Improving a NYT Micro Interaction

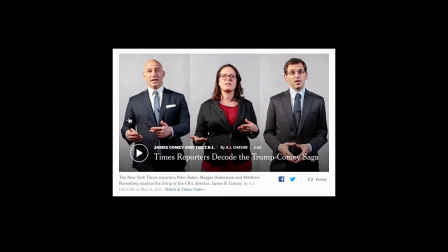I was looking at the New York Times website and I came across this article that had a video embedded in the middle of it. So I took a recording of it. So I'm going to play through that interaction. When you hover anywhere over the video, the triangle scales down and the circle around it fades in.
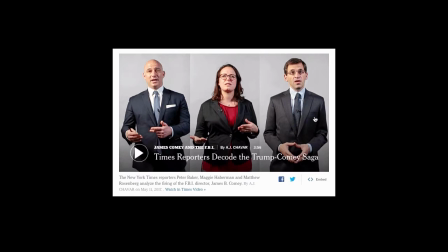Kind of a nice effect. It draws your attention to the fact that this is a video that you can click on rather than just a static image in the article. I thought it was a little weird how the triangle scales down kind of like in from the left side and the right side of it stays in place.
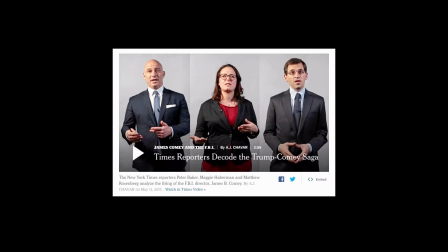Maybe there's a reason for that, maybe not. I figure if I recreate it, I can kind of find the answer to that. And it looks like it's using linear easing, which never looks great in this kind of an animation. So I can try using a nicer easing curve, try addressing the way it scales down. So I'm going to start by recreating it.
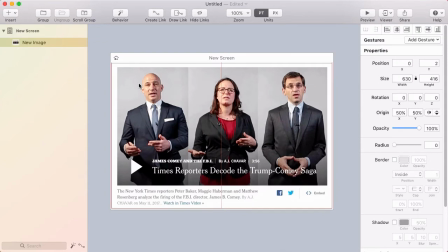I'll take a screenshot, then I'll go into Flinto here, paste in that screenshot, and I'm just going to draw over the screenshot to recreate this UI.
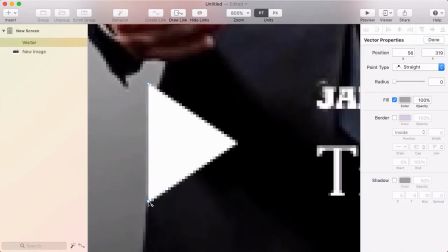I'm going to hit the V key to draw a vector shape. I'll zoom in on this and just draw the points of the triangle.
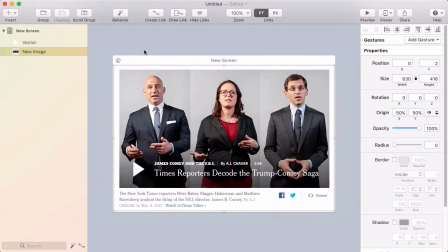Okay, and I'll make that white. I'll zoom back out and I want to draw like a big rectangle,
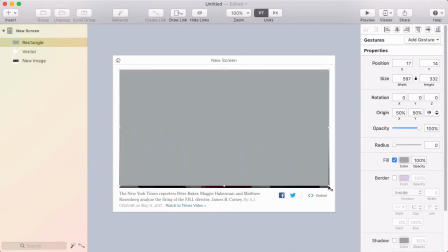so I'll hit R and draw a big rectangle that represents the image area there.
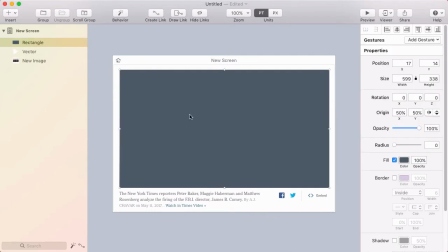Maybe make this a little darker. And I'm going to place that below the triangle that I created.
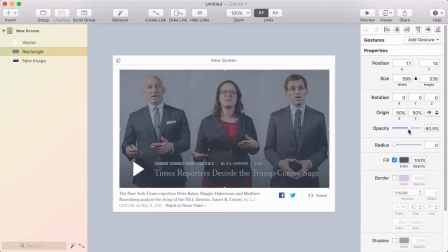Now I'm going to fade that out temporarily, so I'm just lowering the opacity. And I'm going to type in some text. And I don't care what it says because I'm just trying to recreate the interaction. All right, so I'll fade in the background again.
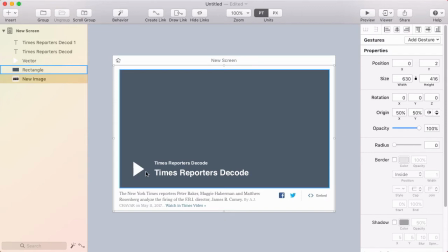Now the other thing that I need to create here is that circle that was around the triangle. And I want to make sure that I recreate it pretty exactly.
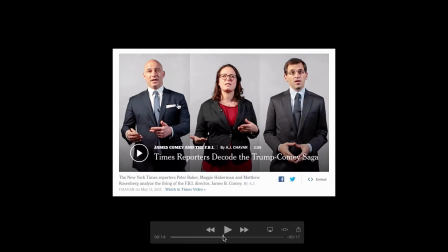So I'm going to go back to my little recording and take a screenshot of it.
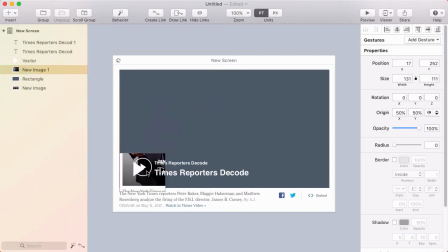I'll paste that in here and try and line it up.
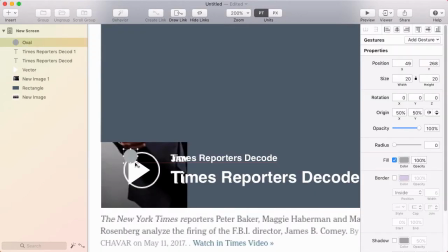And then I'll hit the O key to draw an oval and hold Shift to make it a perfect circle and just place that over the existing one. I'll turn off the fill, turn on the border, make the border 2 points and make it white.
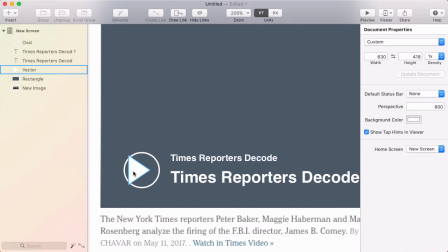And then I'll just delete that screenshot. Now you might think, why is that circle overlapping the triangle?
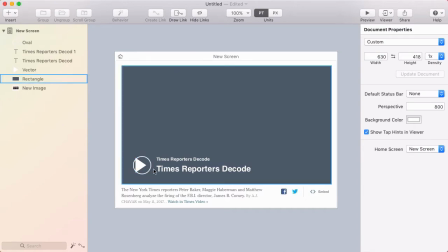That looks really messed up. But that's actually how it is in their animation. If I go back here, right when the animation starts,
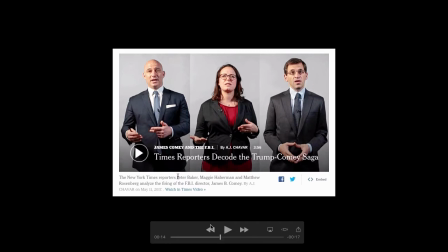you can see the circle just begins to fade in and the triangle is slightly overlapping right at the beginning of the animation. And that was sort of part of my initial critique of it, is that it scales down from the left side rather than evenly scaling from both sides, which means it's like off center at the beginning.
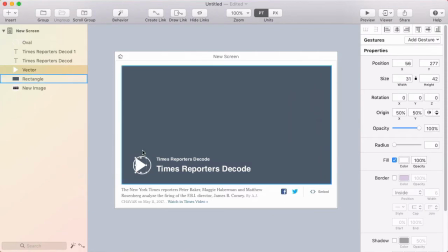So let's see if we can address that. But I'll leave it as is for now and just recreate it more exactly to start with. And so I'll fade out this circle. The circle is invisible at the beginning, so I'll fade that out. And this is what it looks like before you hover over it. So let's create the interaction.
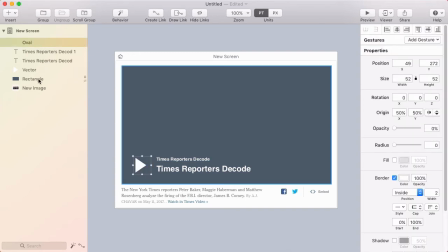I'm going to use a behavior, so I'll select all these layers, the text, the background, the triangle, the circle, put them in a group, and I'll name it video player. And then I'm going to create a behavior for that group, so I'll click the behavior button.
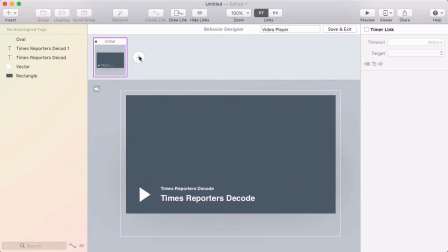And here in the behavior designer, I'm going to start by adding a new state. And in this new state, the circle has faded in and the triangle has scaled down.
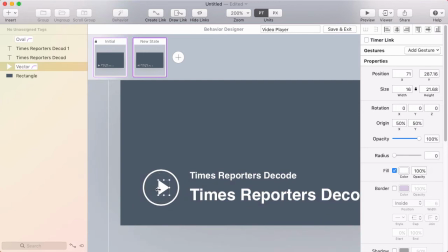So I'm going to scale it down. And I measured earlier the height of the triangle in the scaled down state is about 22 points. And I'm looking in the inspector as I resize this, and this is 21.68, so that's close enough, I think.
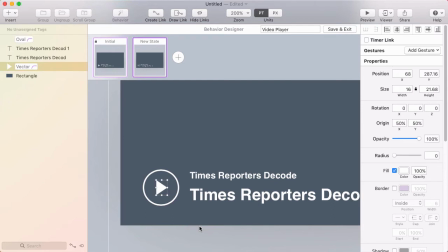And let me just center it. Whenever you're centering a triangle inside of a circle, you kind of just have to eyeball it. Because if you center it perfectly, it usually looks like it's a little off center. All right, so that looks good.
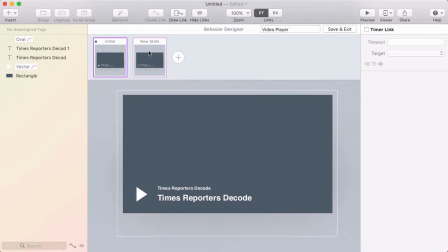Now if I click between these states, you can see the animation, and that pretty closely matches their animation. Now I want to set up the links between these states.